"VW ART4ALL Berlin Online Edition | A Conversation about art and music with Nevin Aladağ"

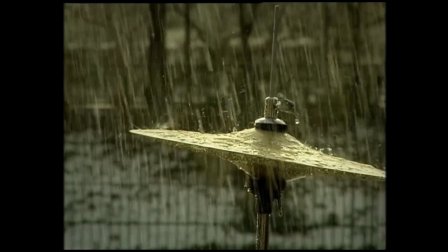(4:26)
Also dieses Voice-Over habe ich von der wörtlichen Bedeutung ein bisschen versucht zu entfremden. Also nicht die Stimme, die über der anderen Stimme liegt, sondern eher so die Stimme, die hindurch fließt. Also für mich war das auch so ein bisschen die Emotion, die Sehnsüchte,
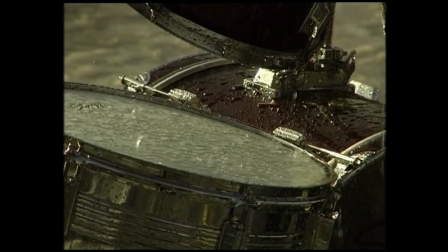(4:39)
die Kultur, die sich quasi vererbt hat über die Generation, an diese Generation, die vielleicht gar nicht das Gefühl der Sehnsucht in ein anderes Land vielleicht kennt, aber das vermittelt bekommen hat und auf eine Art nachempfinden kann.
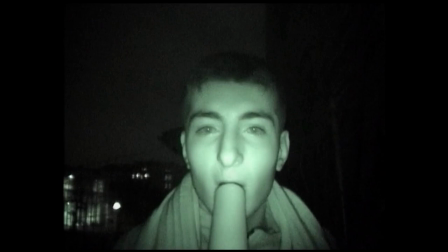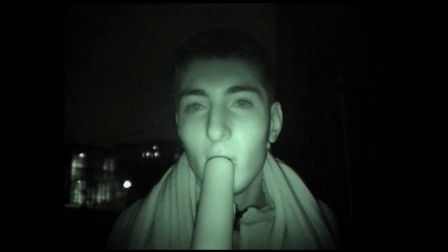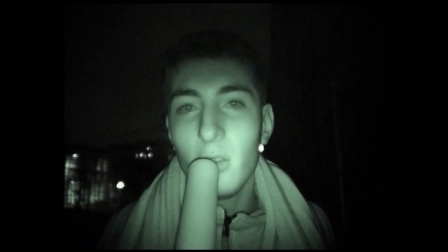(5:03)
Dazu ist es wichtig, noch einmal auf den Inhalt der Lieder zu kommen, die die Jugendlichen singen. Du hast ihren Gesang bewusst nicht untertitelt, sondern rein Türkisch gelassen.
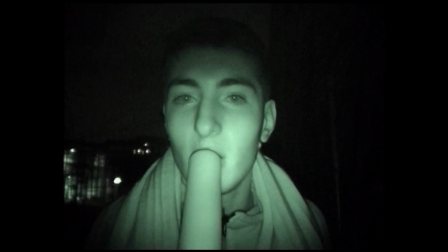(5:13)
Für alle, die kein Türkisch verstehen, legst du den Fokus damit auf die Emotionalität und Leidenschaft in ihrem Vortrag, aber auch in ihrer Gestik und Mimik.
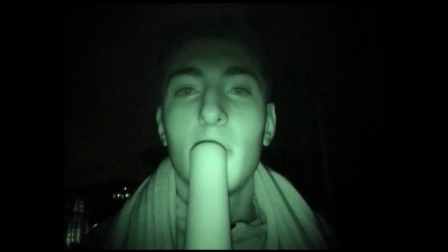(5:21)
Zugleich werden die Lieder abstrakter, was mit den Geräuschen der Instrumenten korrespondiert.
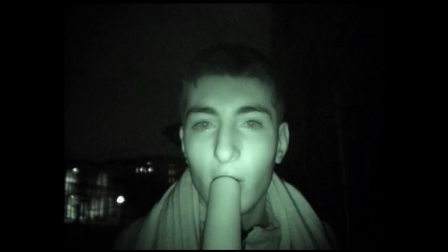(5:26)
Es ist lustig, weil die Lieder sind auf der einen Seite so klassische Volkslieder,
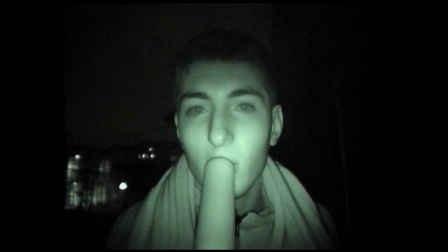(5:31)
wo es um Liebe und Alleinsein geht,
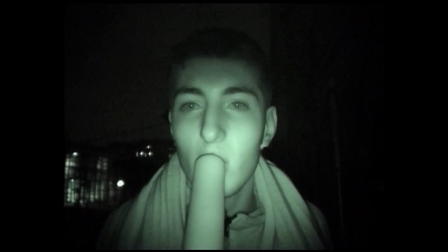(5:35)
aber es beschreibt aber auch Lieder, wo es um Sehnsüchte geht und um Entwurzelung. Und ich dachte, bevor ich das jetzt wirklich im Detail übersetze, und manchmal ist es ja auch die Sprache,
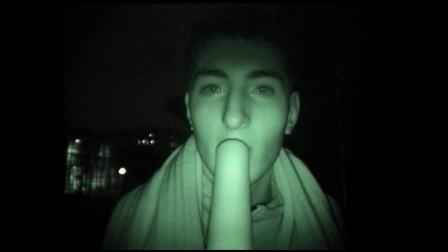(5:45)
also ist es ja manchmal auch sehr pathetisch in so Lyrik sozusagen. Und bevor ich das abmildere dadurch,
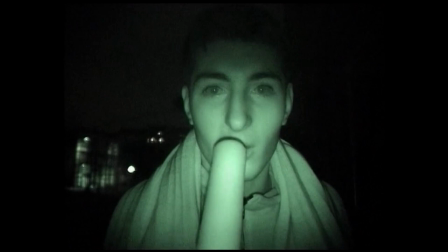(5:54)
dass es vielleicht jetzt zu sehr beschrieben wird und vielleicht auch zu eins zu eins gelesen wird,
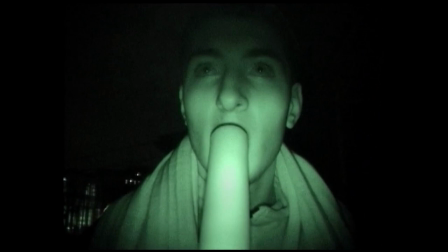(6:01)
ist die Empfindung doch sehr viel stärker, glaube ich, auch für den, der die Sprache nicht beherrscht.
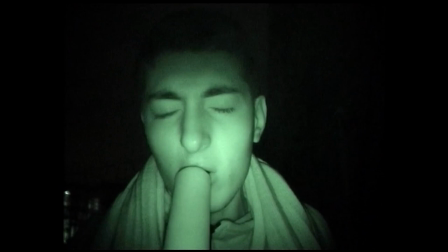(6:05)
Und ich fand es irgendwie spannender, sozusagen das Gefühl zu vermitteln, als jetzt wirklich einen 1 zu 1 Inhalt zu übersetzen.
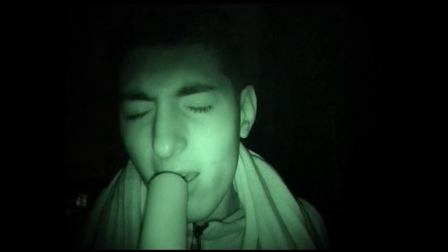(6:14)
Und das Bild ist sozusagen, das Bild mit dieser Nightshot-Ästhetik, also mit diesem scheinbar geisterhaften grünlichen Licht,
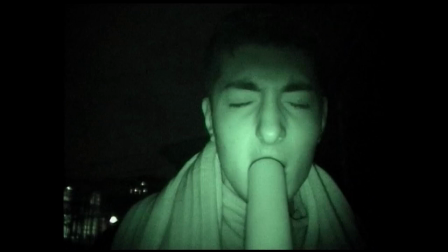(6:22)
wo man nicht genau weiß, in welchem urbanen Raum sich diese Jugendlichen befinden, zusammen mit dem Alter,
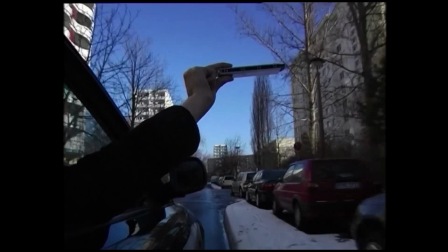(6:28)
was man erkennt, offensichtlich eben junge Männer, die sich vielleicht eben treffen und vielleicht nicht, wie soll ich sagen, in jeder Gesellschaft so leicht einfinden können,
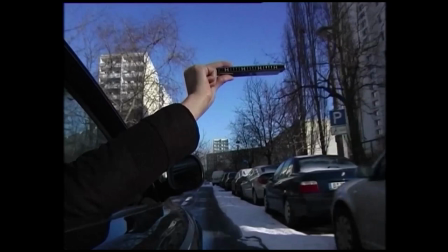(6:37)
gepaart mit dieser dann doch vielleicht nicht so männlichen Art,
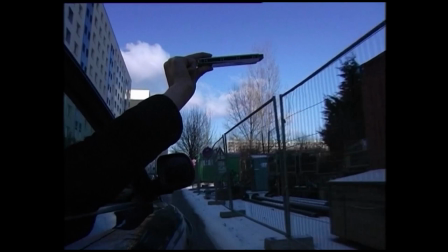(6:40)
auch Emotionen auszudrücken, aber in der Kultur, aus der sie vielleicht kommen oder die sie kennengelernt haben, dann doch eigentlich eine weibliche Geste, wenn man so will,
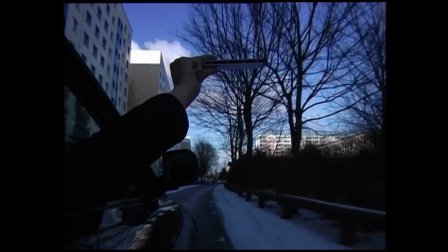(6:50)
dass man eben seinen Gefühlen auch freien Lauf lassen kann in Form von Musik,
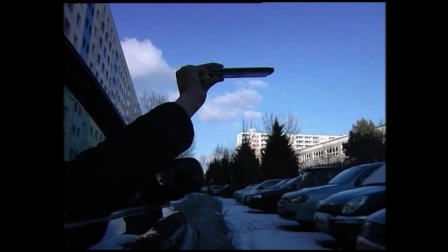(6:54)
also dass das Musik auch dazu dient, dass man das auch da vielleicht in verschiedenen Gesellschaften, aber vor allen Dingen auch in der türkischen.
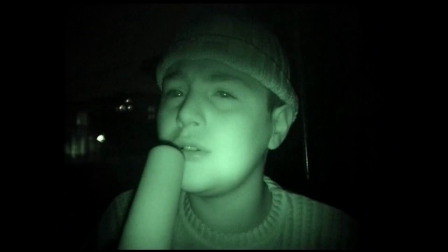(7:02)
Das fand ich irgendwie ganz spannend, dass es so eine Diskrepanz darstellt und so ein Unverständnis, aber gleichzeitig erschließt sich das alles eigentlich ganz einfach, weil es eben, wie gesagt,
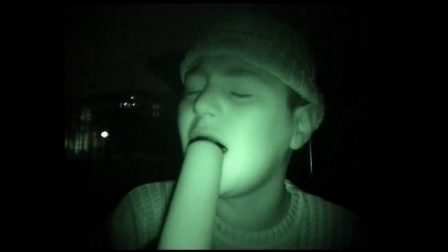(7:12)
ein echtes Dokument ist und man spürt, dass es auch echt empfunden ist und echt vorgetragen ist.
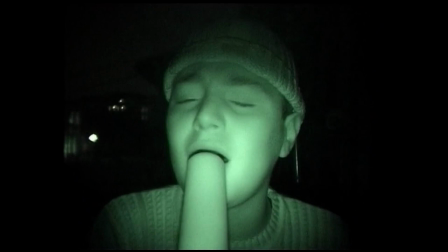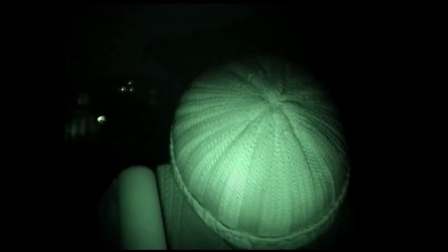(7:26)
Diese Abstraktion ist auch bezeichnend für deinen Umgang mit dem Raum. Auch das Setting lässt du ebenfalls eher unbestimmt.
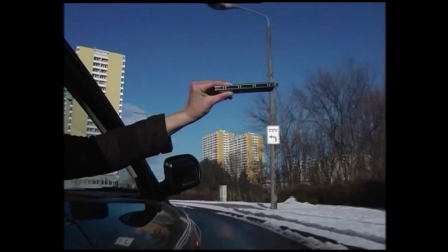(7:32)
Wenn man es nicht gerade Treptow kennt oder Marzahn, es steht auch für jede andere Stadt oder Großstadt.
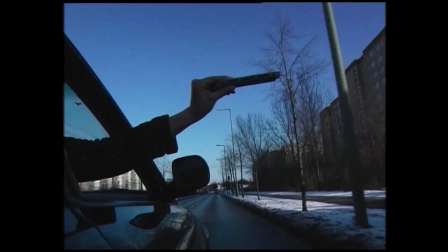(7:40)
Aber zumindest der Ort, wo sie gefilmt wurden, der ist sehr uneindeutig. Mir haben auch Leute gesagt, dass sie dachten, das ist irgendwie in Belgien oder sonst.
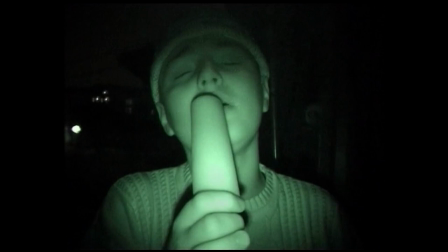(7:47)
Und das fand ich auch interessant, weil es ist natürlich diese Geschichte, die sie erzählen, sofern sie eine ist.
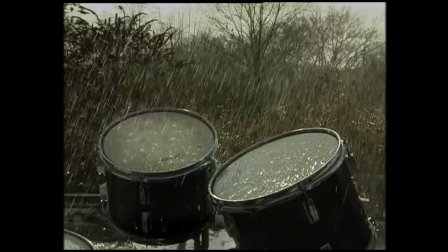(7:54)
Das kann sich natürlich überall abspielen.
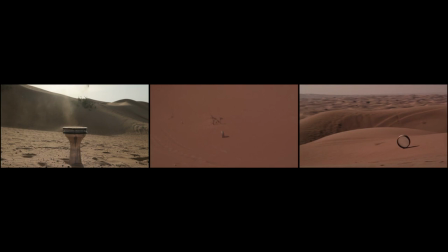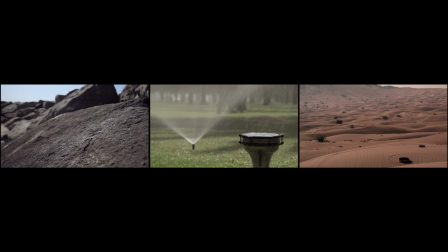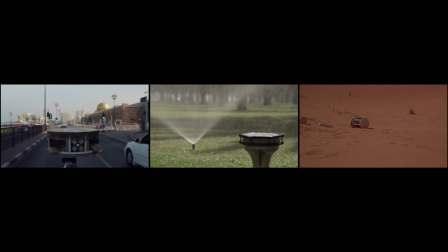(8:14)
In deiner 3-Kanal-Video-Installation Session von 2013 treten dann nur noch Instrumente als Akteure auf.
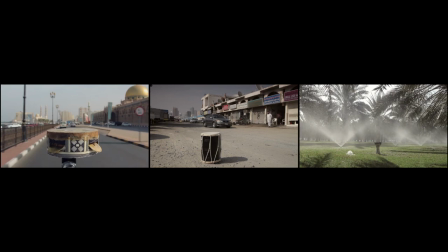(8:21)
Wenn Menschen erscheinen, wirken sie wie Stafage. Auch wenn das Setting wieder eher unbestimmt gelassen wird,
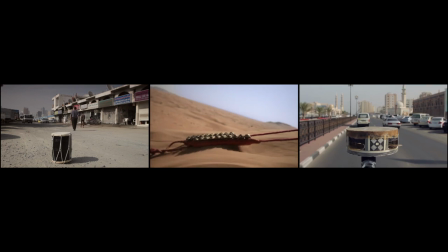(8:28)
lässt sich das sechsminütige Werk trotzdem als eine Art Städteporträt, in diesem Fall von Shajah in den Vereinigten Arabischen Emiraten, verstehen.
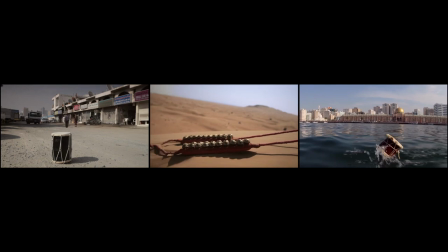(8:36)
Die Arbeit ist für die dortige Biennale entstanden. Es war so, dass ich zur Charger Biennale 2011 eingeladen wurde, die dann 2012 stattfand und ich bin dann mehrmals hingefahren,
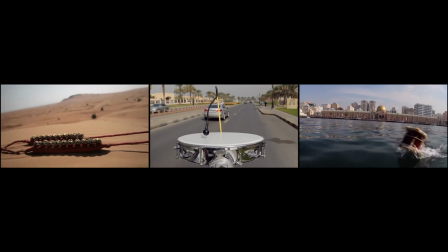(8:46)
um quasi den Ort zu studieren. Wir hatten schon vereinbart, dass ich so eine Art musikalisches Porträt der Stadt mache und ich wusste noch gar nicht, weil ich kannte die Emirate gar nicht, was mich da erwartet.
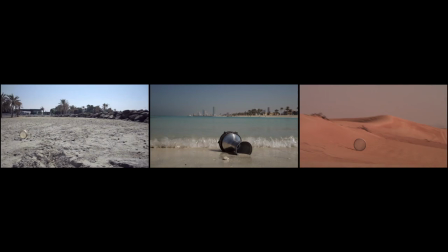(8:58)
Und als ich dann in den unterschiedlichen Musikinstrumenten-Läden war, um mich erstmal sozusagen bekannt zu machen mit den Instrumenten,
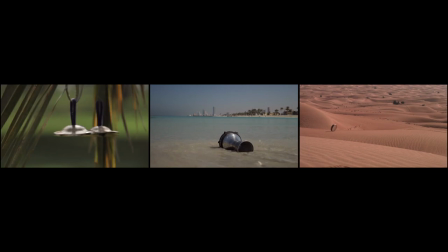(9:04)
die dort vorherrschen oder was jetzt vielleicht emiratische Instrumente sein könnten, habe ich eigentlich festgestellt,
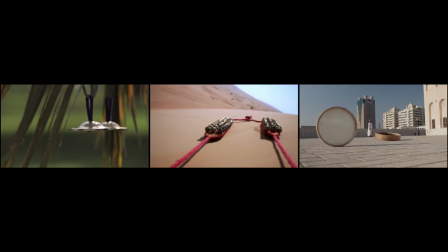(9:08)
dass die meisten Instrumente, vor allem die perkursiven, die ich sehr spannend fand, erstens gab es sehr viele perkursive Instrumente und zweitens waren die alle sehr, sehr interessant.
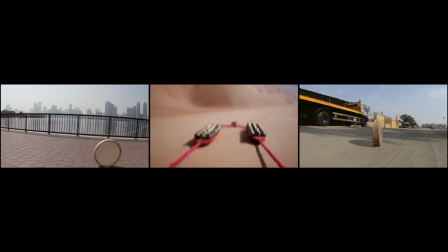(9:17)
Und die stammten aber gar nicht unbedingt eben aus den Emiraten,
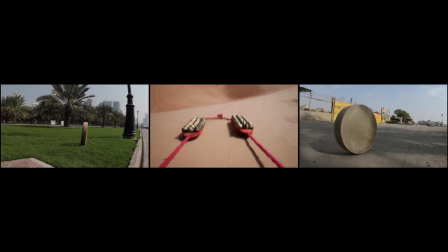(9:20)
beziehungsweise die hatten natürlich Ähnlichkeit mit vielen anderen percussiven Instrumenten aus anderen Ländern,
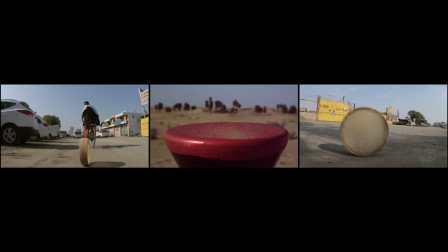(9:26)
aber viele stammten eben aus dem Iran, Irak, Indien oder Pakistan.
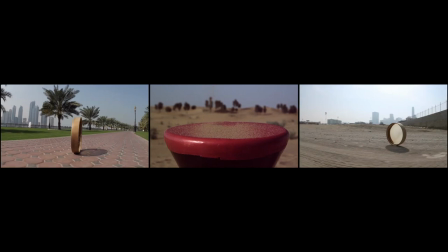(9:30)
Und das waren natürlich die Instrumente, die die Arbeiter-Migranten sozusagen mitgebracht hatten.
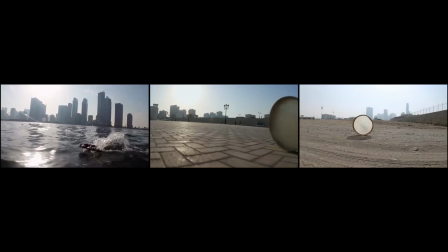(9:36)
Und das fand ich dann ganz schön, weil diese Instrumente dann stellvertretend für die Gesellschaft waren, die dort lebt.
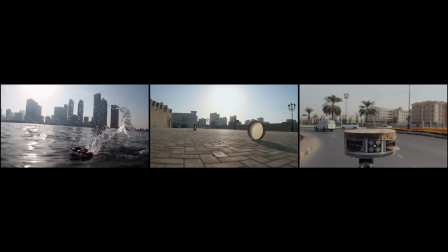(9:43)
Und hauptsächlich eben bestehen die Emirate aus Einwanderern
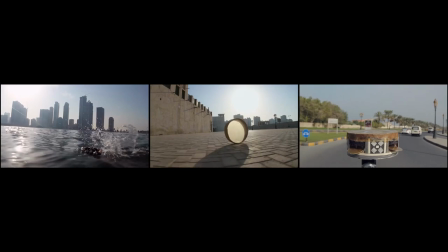(9:49)
und dass das eher so ein Porträt auch über sie wird,
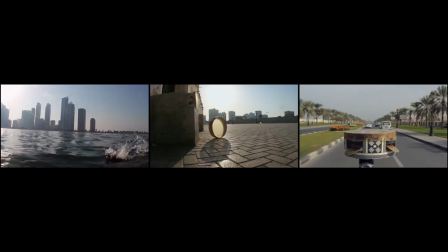(9:53)
über sie und wie sie in dieser Landschaft, die ja zum Teil künstlich ist, also mit künstlich angelegten Seen und Gärten bis hin zum Meer oder zur Wüste,
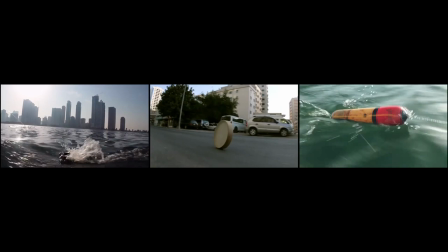(10:02)
wie sie sich in ihr bewegen und was es mit ihnen macht, wirklich als Metapher zu sehen.
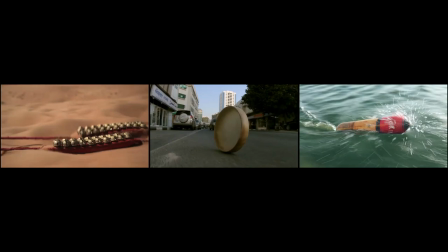(10:09)
Zumindest war das für mich so. Und ich habe dadurch natürlich auch die Gegend und die Landschaft erkundet mit den Instrumenten zusammen.
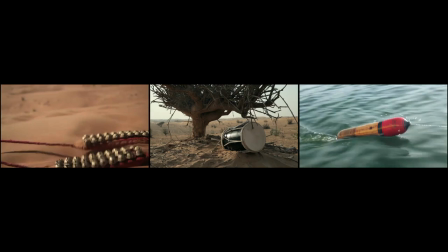(10:19)
Dieses Thema des Kulturtransfers durch Migration, die Hybridität von kulturellen Entwicklungen und der wechselseitige Austausch,
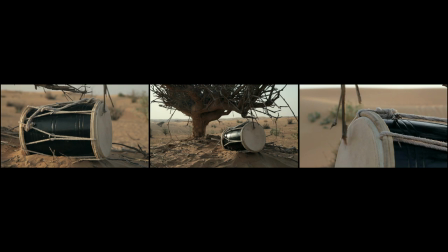(10:27)
der sich unter anderem in musikalischen, aber auch ornamentalen Traditionen findet, ist ja ein Hauptthema in deinem Schaffen. Genau, also vielleicht die positive Erkenntnis darüber, dass das, was man sucht,
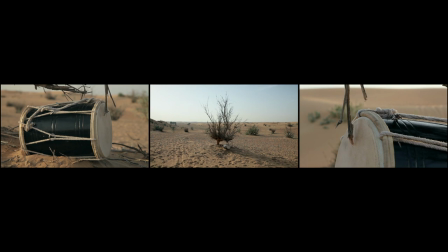(10:37)
was vielleicht einen gewissen Ursprung zu haben scheint oder einem Ursprungsland angehört, dass es gar nicht wirklich existiert.
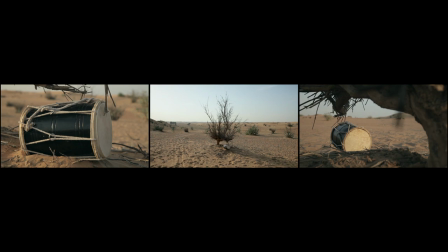(10:45)
Zum einen gibt es sehr viele Verwandtschaften, ob das jetzt in verschiedenen Mustern oder in musikalischen Ausrichtungen oder Instrumenten ist.
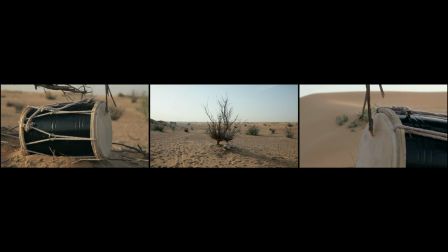(10:53)
Und zum anderen ist es einfach so, dass natürlich jeder, der quasi an dem Ort sich befindet und lebt und beeinflusst diesen Ort, ja. Und es gibt eine gegenseitige Beeinflussung. Und das sozusagen immer wieder auf unterschiedlichen Arten und Weisen zu erzählen, aber auch zu erfahren, ist eigentlich das, was mich interessiert.
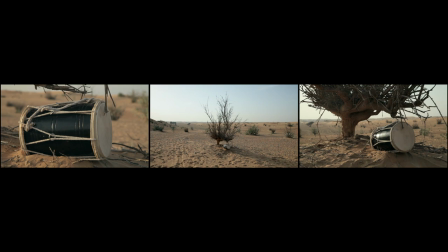(11:12)
Die Videoinstallation besteht zum einen aus Kontrasten, vor allem in der Landschaft, aber auch von einer klanglichen Komposition,
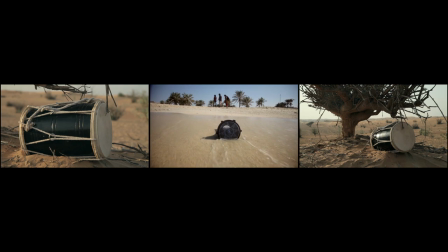(11:18)
sowie von skulptural-formalen Aspekten, wenn etwa drei runde Formen gleichzeitig zusammen kreisen. Was stand für dich beim Schnitt im Vordergrund? Die Idee hatte ich ja vorher auch nicht so im Kopf, als ich da die ersten Recherchen gemacht habe.
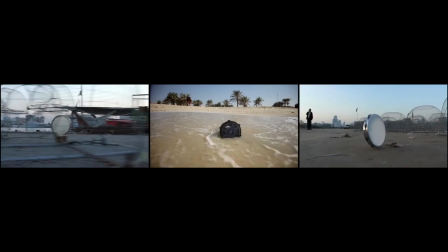(11:32)
Das heißt, ich wusste zu dem Zeitpunkt zum Beispiel noch nicht, dass es eine Drei-Kanal-Installation werden soll.
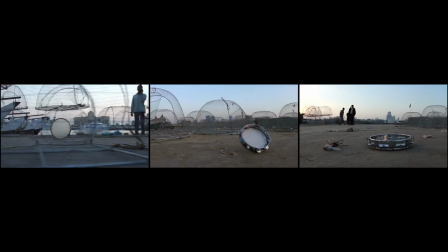(11:37)
Das ist eigentlich erst im Schnitt entstanden, wo ich dann gedacht habe, ist es eigentlich schöner, nicht die Instrumente hintereinander wegzuschneiden,
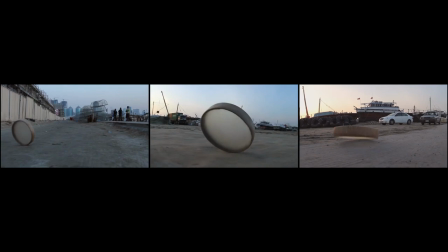(11:43)
wie bei den zuvorigen Filmen, sondern eine Art Ensemble oder ein Zusammenspiel zu erreichen,
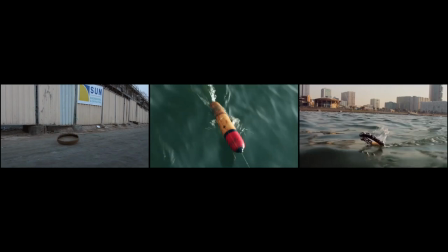(11:50)
wo du mehrere Klänge gleichzeitig hören kannst und wo es auch ein Zusammenspiel zwischen Bild und Ton gibt und Klang natürlich, Bild und Klang, genau.
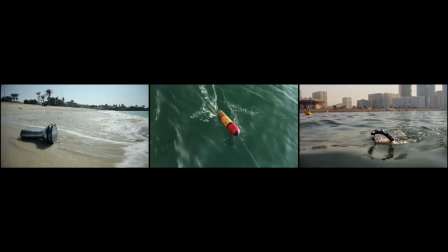(11:58)
Und auf jeden Fall ist es, ja, es ging erstmal natürlich um die Instrumente,
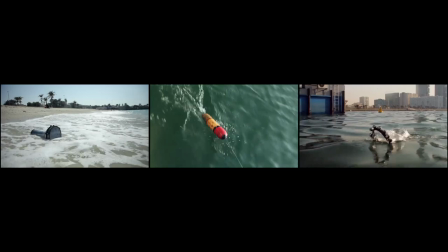(12:05)
um den Ton, den man erwirken kann in der Landschaft und dann auch das Bild,
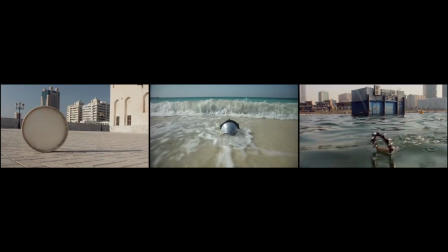(12:10)
was das sozusagen transportiert und die Aneignung dieser Instrumente als autarke,
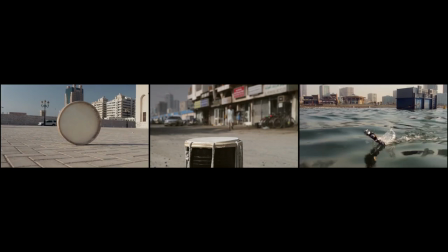(12:15)
bewegte Objekte, Skulpturen, wenn du so willst, im Raum, der aber gleichzeitig was mit ihnen macht,
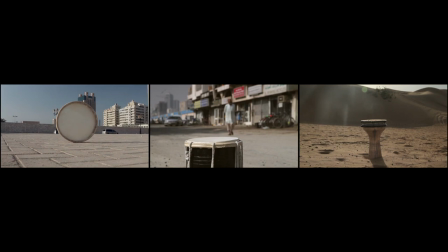(12:22)
und dann natürlich die meiste Arbeit oder die Hälfte der Arbeit entsteht, wie du gesagt hast, auch im Schnitt.
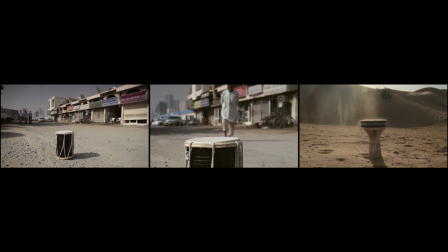(12:27)
Das heißt,
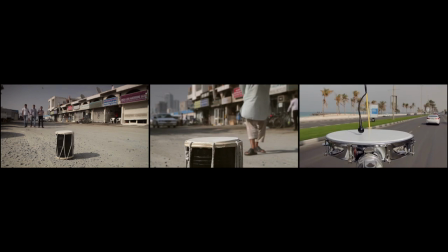(12:29)
dann erst, nachdem wir tagelang, also fast eine Woche lang gefilmt haben, also bei der zweiten Reise, bin ich dann mit dem Team schon angereist und ich hatte die Locations schon gesichtet, also den Industrial District oder die Altstadt oder die Wüste eben oder die künstliche Landschaft und die Instrumente hatte ich auch
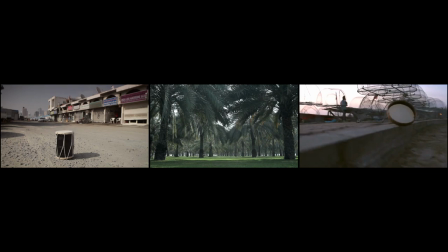(12:44)
schon besorgt.